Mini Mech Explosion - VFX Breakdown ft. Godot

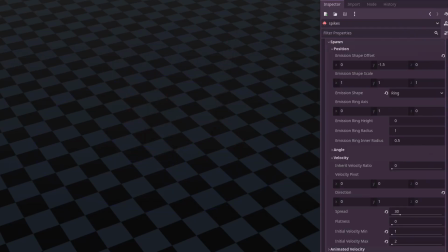They spawn along a random point in a circle on the ground and have a very slight out and upward velocity to align them properly. To emphasize their explosiveness, we scale them up quickly. Up next are the cute little embers.
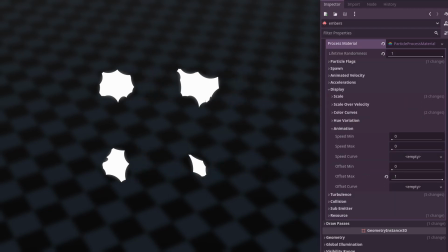These embers are a flipbook and the frame is randomly chosen in the particle process materials animation property by setting the offset max to 1.
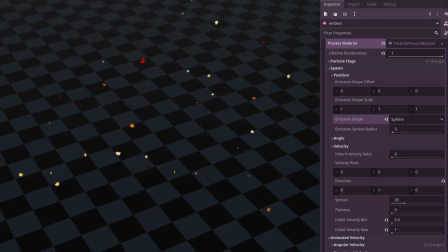Their movement is, as you might have guessed, also a burst outwards but this time in a hemisphere. They also slow down and get more affected by turbulence towards the end of the effect. And lastly, we can't forget about the small shadow that our blast leaves.
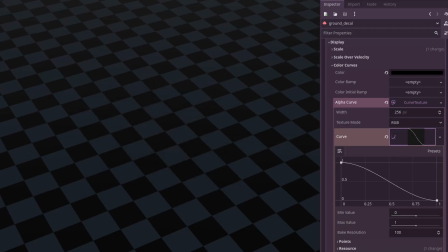This is just a texture that gets spawned and fades out over time. Nothing too fancy really, but I think it helps tie the effect together.
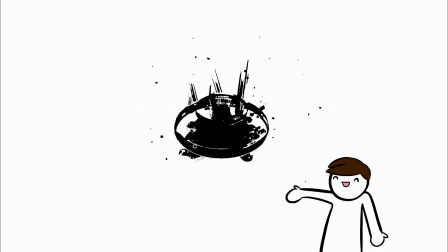But we're not done yet. We still have our impact frame which further emphasizes the power that this blast has.
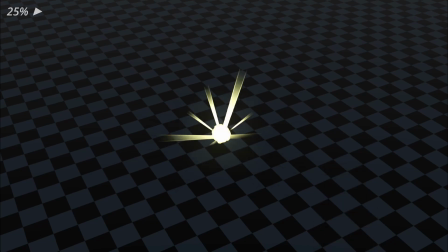Our impact frame is achieved by taking a screenshot of the viewport.
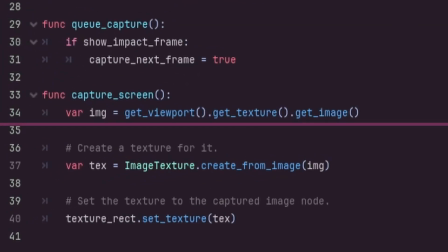This is the code for the screenshot and you can find it in the official Godot demo project which is also linked below.
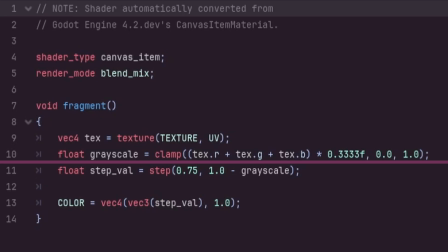You then move to the shader and grayscale the screenshot by averaging the value of the R, G, and B channels. After getting the grayscale value,
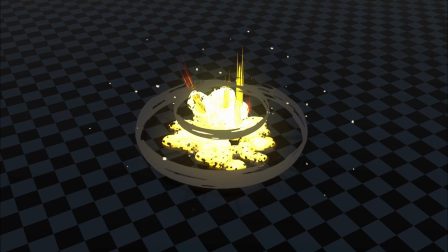we apply a step function to 1 minus the grayscale so all the bright parts of our original screenshot become black and the rest are white.
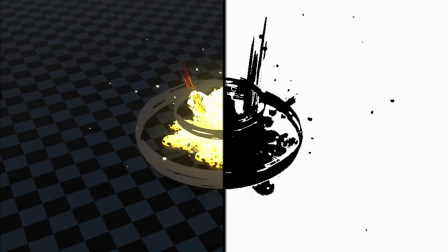This creates a silhouette for our explosion at the impact frame. We leave this impact frame on the screen for a couple of milliseconds before hiding it. And that's it for the breakdown of this effect. I hope this video helped you out one way or another, and if you like this breakdown, I'd appreciate a like and a subscribe, and if you have any questions or suggestions, please let me know in the comments below.
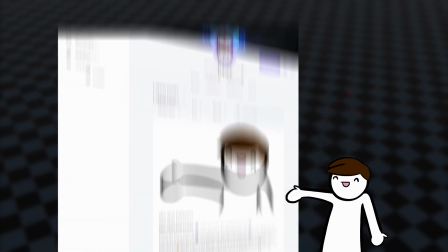A zip file of this project is available in my Patreon, which is again linked in the description.
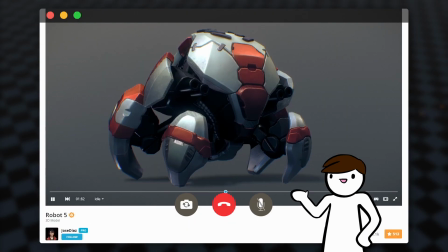Although I can't package the robot with it as I've bought it from Sketchfab so it'll be replaced by a sphere. The robots page will also be linked below if you want to check it out. Before I add any more links in the description I just want to say thank you for watching and I hope you have a great day.